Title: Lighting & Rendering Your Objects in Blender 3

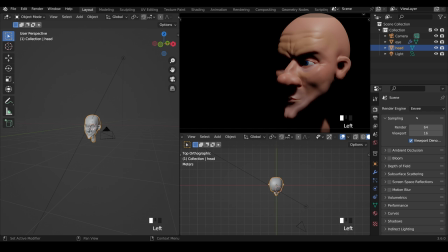[4:06]
If you want to stick with Eevee for the sake of speed, I would suggest certainly turning the ambient occlusion on. That gives you some shadows in the crevices and makes it look more realistic. Subsurface scattering, you can turn the samples up. Again, having a fairly decent computer will help here, but 64 samples will help the subsurface scattering.
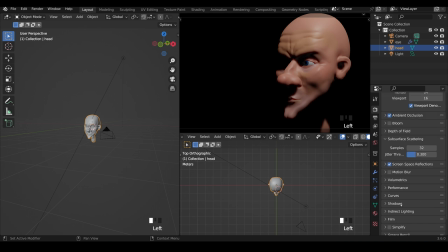[4:23]
Screen space reflections will help with the shininess of the skin. And if I scroll down a bit, if we change the shadows, the cube size, again, I would turn that all the way up if your computer can handle it, and high bit depth shadows. You don't need to turn the cascade up unless you're using sun lamps, and we're using area lights.
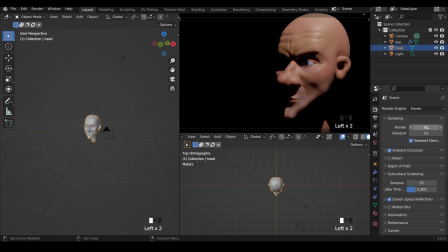[4:40]
The last thing, if I scroll back up to the top, is we can change the render to something like 256. You can go a little bit higher if you want, and the viewport to something like 128. And these higher values should make a cleaner render.
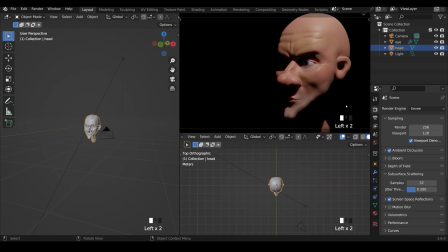[4:53]
But once again, let's jump from cycles, cross back to EV, and you can see the difference there. So you might want to pause the video there, catch up with me, and change your render settings. Now let's have a bit of fun with the lights. So I've got my area light here, and I'll just go to the light settings as well so you can see that.
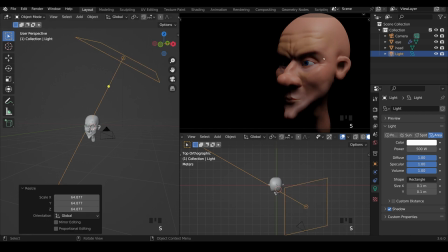[5:09]
If I scale it up, you should be able to see that the shadows become a bit softer, and that in itself is quite a nice look. Just the one big area light up there, shining down on our subject, can look quite effective. Now if I press R to rotate and rotate the light, you can see that it rotates around its object origin.
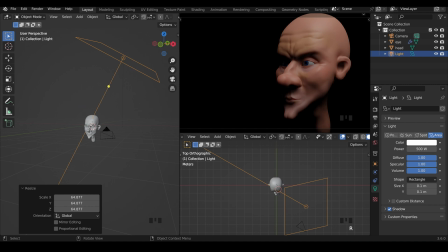[5:25]
A nice quick way to rotate lights is move your 3D cursor to your subject, in this case the head, change the transform pivot point just up here to 3D cursor and press R to rotate, and you can get different effects of your lighting.
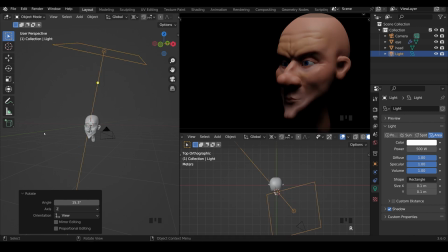[5:39]
It tends to look the best from just above, but we could add a little bit of side light to fill in some of these shadows. So I'll just copy this light, Shift D, bring it down to here, bring the target to our object, and I'll bring the intensity down to something like 100.
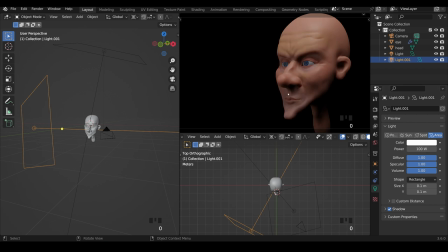[5:56]
And it's really flattened it out a lot. If we make the light smaller, we can make these shadows a bit harder. But if I press scale now, it will go in towards our cursor. So we need to change the transform pivot point back to medium point, which is the default.
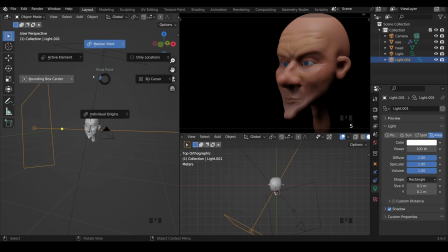[6:11]
You can press period key on your keyboard to get the pie menu for that. Bounding box center and medium point are pretty much the same. And I'll scale that down, and you should be able to see, as I get smaller, the shadows become a little bit more harsh.
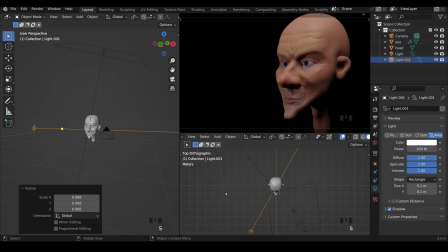[6:24]
It's really flat because it's fairly close to the front. So I'll move it around to the side here, period key, 3D cursor, and rotate that around to the side. And we've got some intense shadows coming from the side. You can also change the color of these lights, maybe make them a touch warmer.
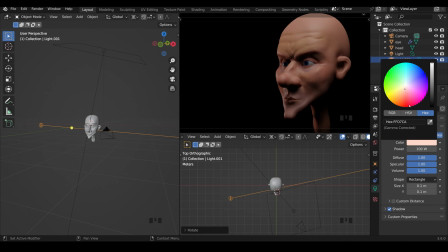[6:39]
The warm areas being across this area here, and it's looking quite fun. You can obviously experiment and jump the power up to make it look quite intense if you want. I think I'll go for something like 200 though. So we've got this sort of big fill light here, and we've got what might be called a key light here.
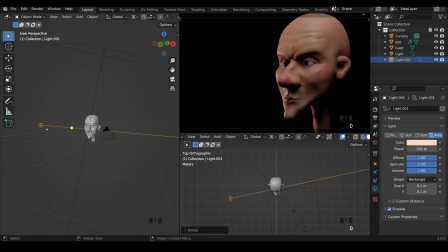[6:56]
And if you want to learn more about those terms, then look up basic three-point lighting. The one light that we're missing is a backlight to kind of pop it out from the background. This is easiest in top view. I'm still on the 3D cursor as my pivot point, so I can press Shift D and R to rotate one of these around to the back like this.
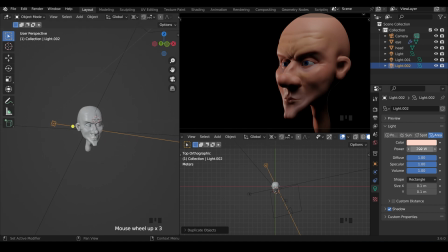[7:14]
And that's level with the head, as you can see just there. Let's turn this up so it's really intense, so we can really see what it's doing. So something like 2000. You can see it's adding a little bit of a rim just around here. Not too much on this side, but a little bit under the chin there. How about changing the color to something a bit more exciting like blue?
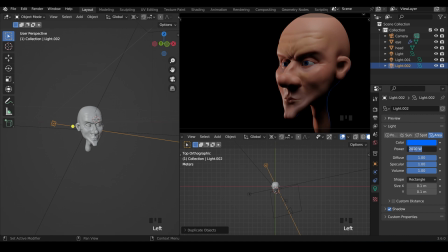[7:32]
And we get this nice blue outline like this, which is quite fun. I'll even turn the power up a little bit more, so 3000. We get a really bright, vivid blue across there. Let's try moving it across a little bit, so rotate it round. Let's see if we can't get a nice rim light on the outside here, and that looks quite fun.
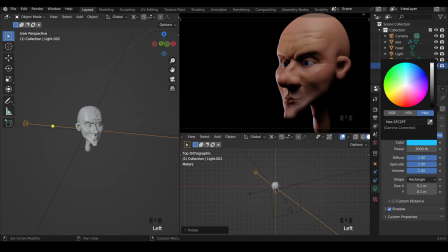[7:50]
I think it's a bit too blue at the moment, so I'll come across to these more turquoisey colors here, and that rim light looks really great. I would like one on this side though. I don't want them disappearing into the background. So again, Shift D, R to rotate, and move it round.
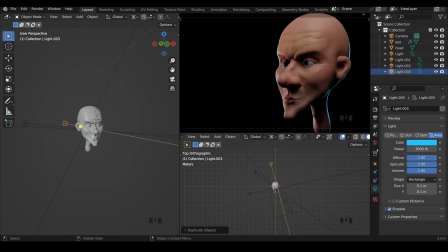[8:07]
And just so I've got a rim light somewhere around there, I'm going to change the intensity though to something like 1000. And we've got this great rim light there.